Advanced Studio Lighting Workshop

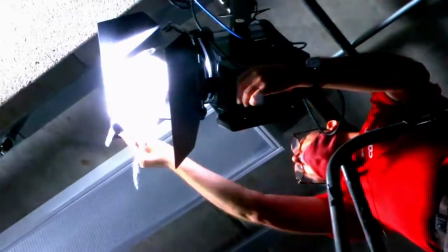(33:04)
The guy is angled away from us, away from this light.
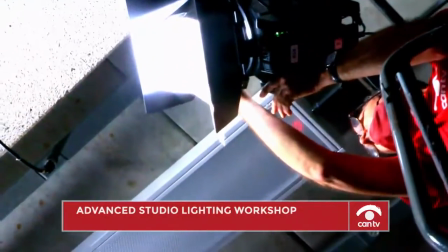(33:11)
This is almost approaching a 90-degree angle. So this actually is not the only key light I'm using for this particular subject.
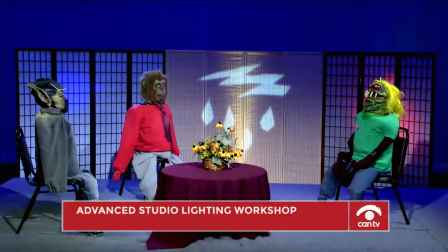(33:20)
We have another key light that is more, you know, along the 45-degree angle. because I just wanted to cover my bases.
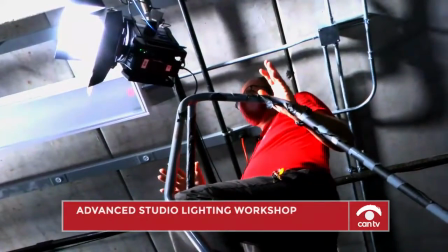(33:30)
I wanted to make sure he was well lit because the other light is also not perfectly 45 either.
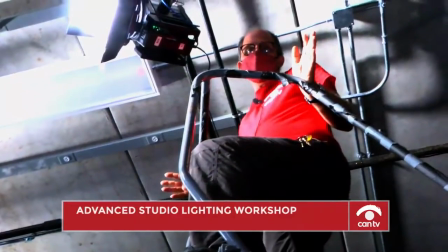(33:36)
And so this is there sometimes when you have to cheat a little bit. You've got to fudge.
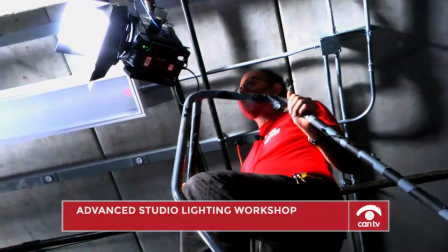(33:40)
And so this is a case where I'm using two key lights for one subject to make sure I've got him covered well,
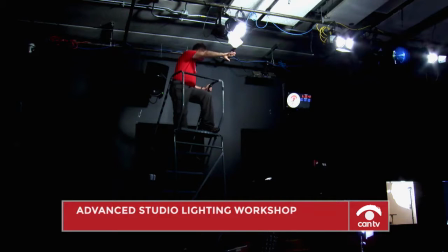(33:48)
more or less from one side of his body.
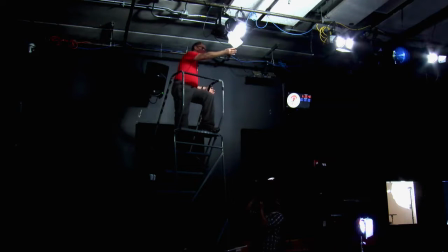(33:52)
So there are little things where you have to fudge it a little. now I also put diffusion on this light I'm going to talk about that in a moment
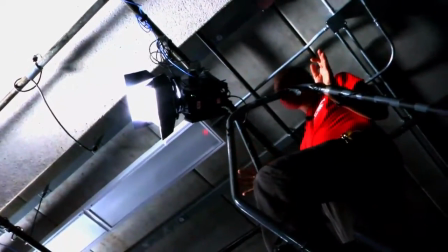(34:00)
to soften it because it was looking kind of harsh to me so I'm going to come down and show you guys some of those
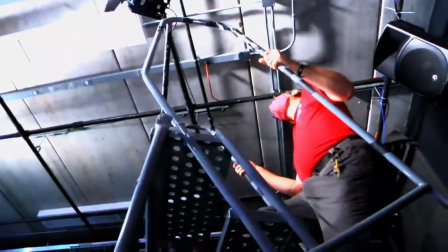(34:06)
choices for diffusion oh before I come down since I'm here let me take advantage
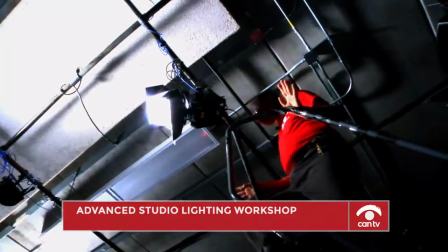(34:12)
of being here that's another thing that you learn little by little takes time but you
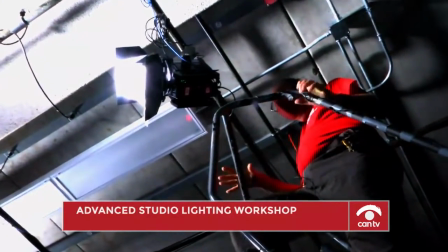(34:17)
learn to take advantage of your positioning because let's say
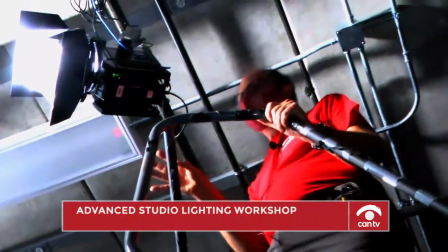(34:22)
I did the one thing to this light and then decided to go move
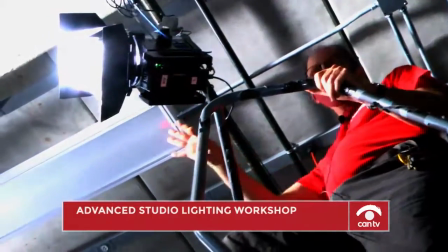(34:28)
this ladder somewhere else and work on another light but then realized oh there's other things that I had to do to this light then I have to move the ladder
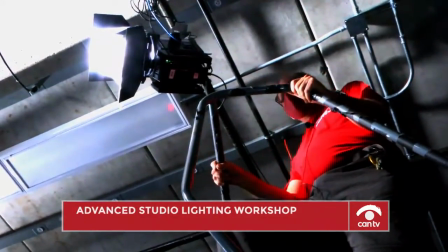(34:35)
all over again over here that takes time and energy so while I'm here I should do as much as I can with this
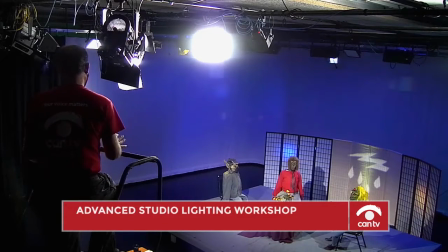(34:42)
light so other things that we do are after we adjust the position of the light so that it is centered on the torso we then have to decide
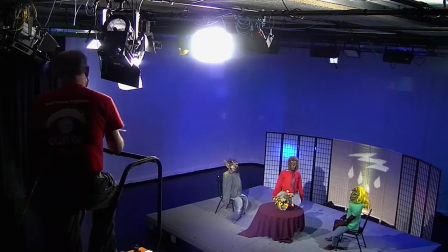(34:52)
how strong it is and what area it's covering and so what we can do is we ask the person on the lighting board to spot which means make it more intense or flood the light so I will say could
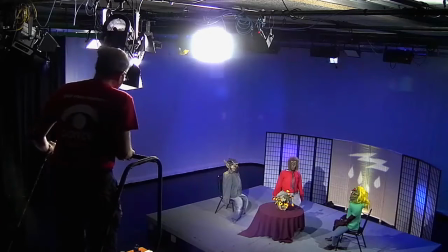(35:07)
Could you flood out light number 8 a little bit?
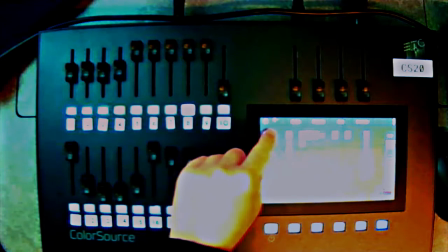(35:13)
So once again, I'm going to take off this diffusion so you can see the effect of that better.
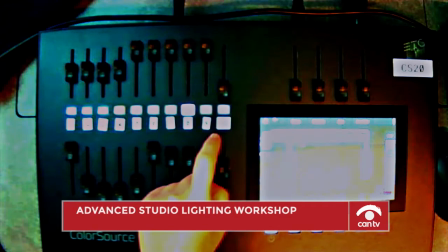(35:19)
So Andrea, do you mind flood out number 8? Let's see what that looks like.
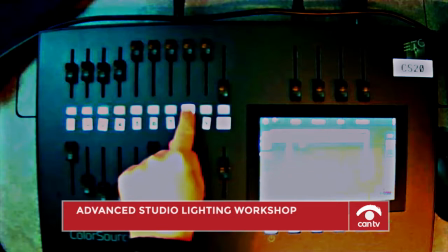(35:26)
Here I am over on the lighting board. So if I want to adjust a certain light, I just select number 8.
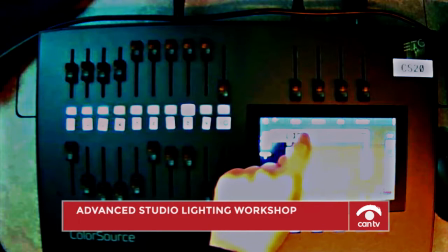(35:34)
That's what he asked me to adjust. On the lighting board, maybe she's explaining it. Okay, yeah.
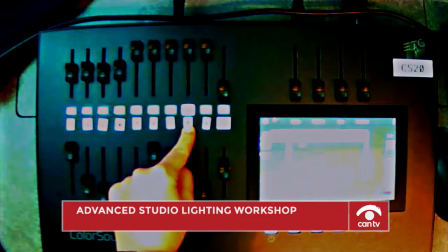(35:40)
All right. So, yeah, I'm over here at light number eight, so I just selected it.
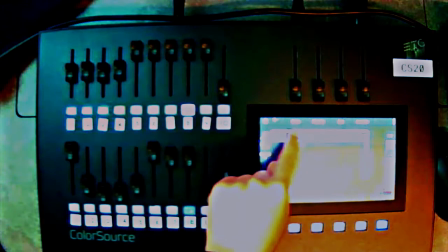(35:45)
It's highlighted now. And then if I come over to the screen, there's a button that says controls. I hit that button that says controls. There's a button that says param for parameters. I select that.
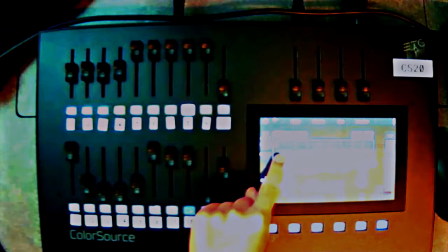(35:56)
And then there's this little button here that has a number on it. It might be a little too fuzzy for you guys to see. but if I just press and hold on that number and I go up that means I'm spotting the light and then if I go
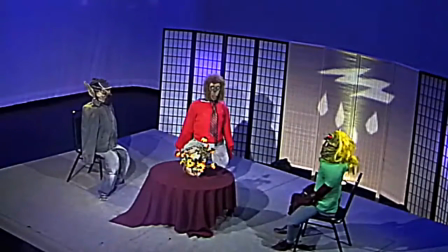(36:07)
down that means I'm flitting it so here I am again here's me spotting it so she is
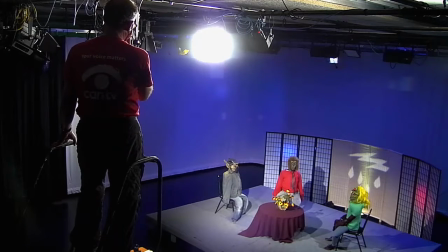(36:16)
able to make it softer or more intense usually we have found that the Fresnel lights look pretty good as key lights when the number is roughly around somewhere between 150 and 165.
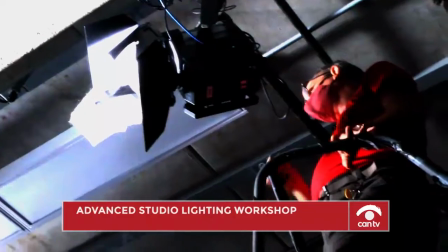(36:31)
There's a scale on the lighting board that goes up to, I think it's 255 or something like that.
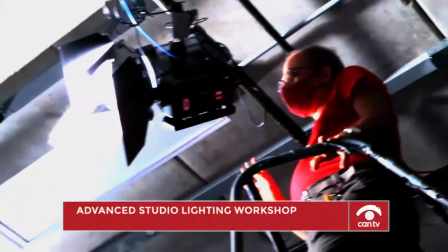(36:38)
So roughly around 160 is a good sweet spot.
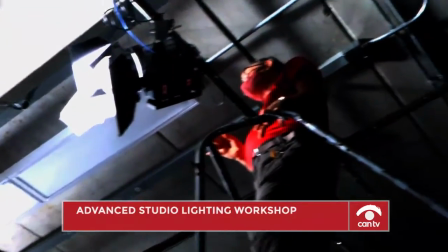(36:43)
And so, yeah, I will often just say, hey, okay, let's take it to the sweet spot.
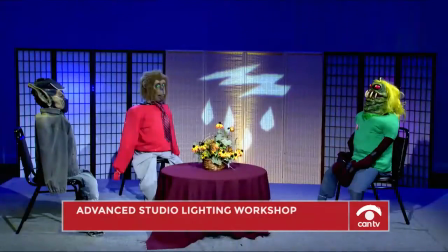(36:48)
And she knows what I'm talking about. And it looks pretty close.